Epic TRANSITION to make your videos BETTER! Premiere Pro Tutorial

So you're always gonna need to speed up the clip, because when you're shooting at 120 frames a second and you whip away, that whip is still gonna be in slow motion.
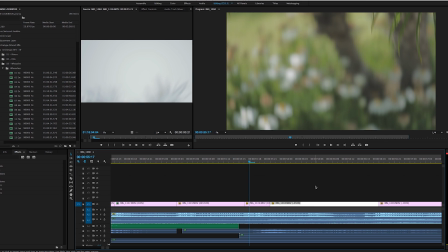(4:16)
So you're gonna need to boost the speed here in Premiere. And to do that, you just go to the clip, Command J, and you select the speed. So instead of 100, which the clip would normally be, I just came in here and 450.
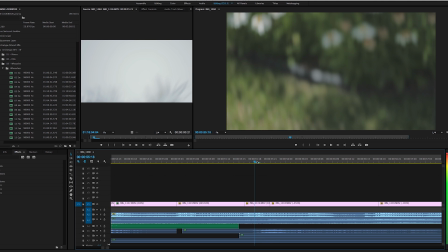(4:31)
So again, clips side by side, and then you pick a moment where they blend.
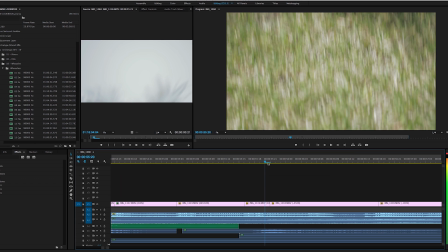(4:39)
Honestly, I could have blended this one a little better. Since this ends on green right here, I should have started the next clip starting on green.
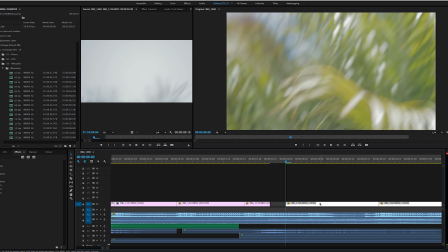(4:47)
So I should have started that clip about right here. And then that's gonna make for a lot more seamless of an edit, because it goes from green on one clip.
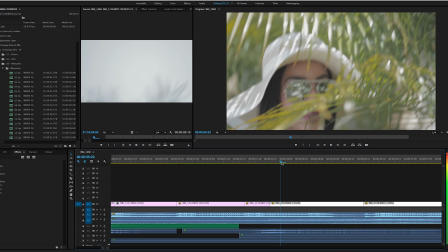(4:55)
So you have palm tree to green, and now it's super seamless. And again, to enhance this clip, you're gonna need to add some sort of whoosh sound effect or sound effect to really sell that whip. Because without the sound effects, the visual effect still looks cool, but it's not as cool as it could be.
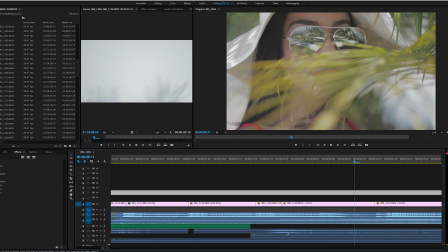(5:21)
So in here, I took this whoosh. It sounds so funny to say, whoosh. That's a weird word. I took this whoosh. So I got this whoosh sound.
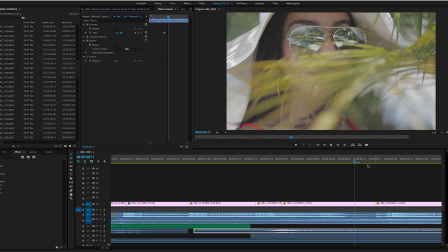(5:33)
Can't get over that word. So I took this whoosh transition kind of sound effect, and I underlay right here where it's the main meat of the sound,
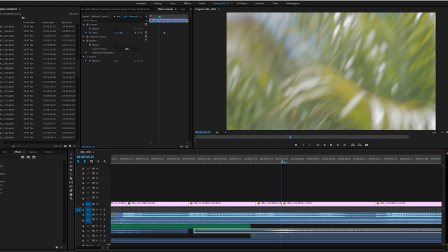(5:43)
the whoosh sound, and overlay it right where the two clips transition.
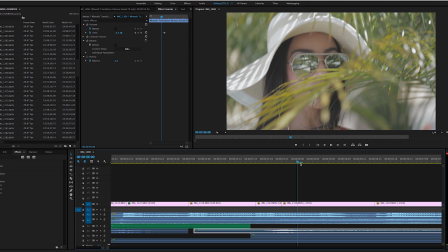(5:49)
Now that sound effect with the visual effect really sells that transition, that whoosh transition that everyone seems to love so much.
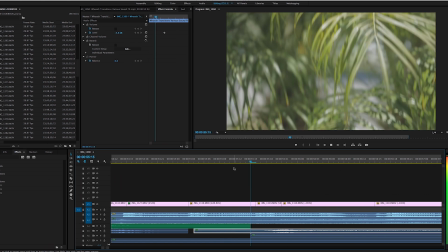So essentially, that's what this effect is. You need to shoot it a certain way, and you just need to simply edit it a certain way. It's not complicated. It's easy to do. Anyone can do it. It's just trying to find the right moments of when you wipe away and wipe in. And you just, honestly, it doesn't even need to be the same type of wipe. Like, it doesn't need to be wipe up to wipe up. For example, this clip wipes down off the palm tree, and this one of the girl wipes up to down. As long as you have that kind of blurry motion wipe and you stitch those two clips together, you're gonna get that cool effect. If you guys wanna see any more other tutorials I have, I'm gonna put up a link here in a second. So make sure you tune in and see some of those other tutorials that I have on this YouTube channel. And make sure to follow me on Instagram at Jakob Owens. Check out all my films and videos and music videos and all that stuff. Make sure to like and subscribe. And with that being said, I'm out of here. Until next time, that I post a video on this channel and y'all will see me.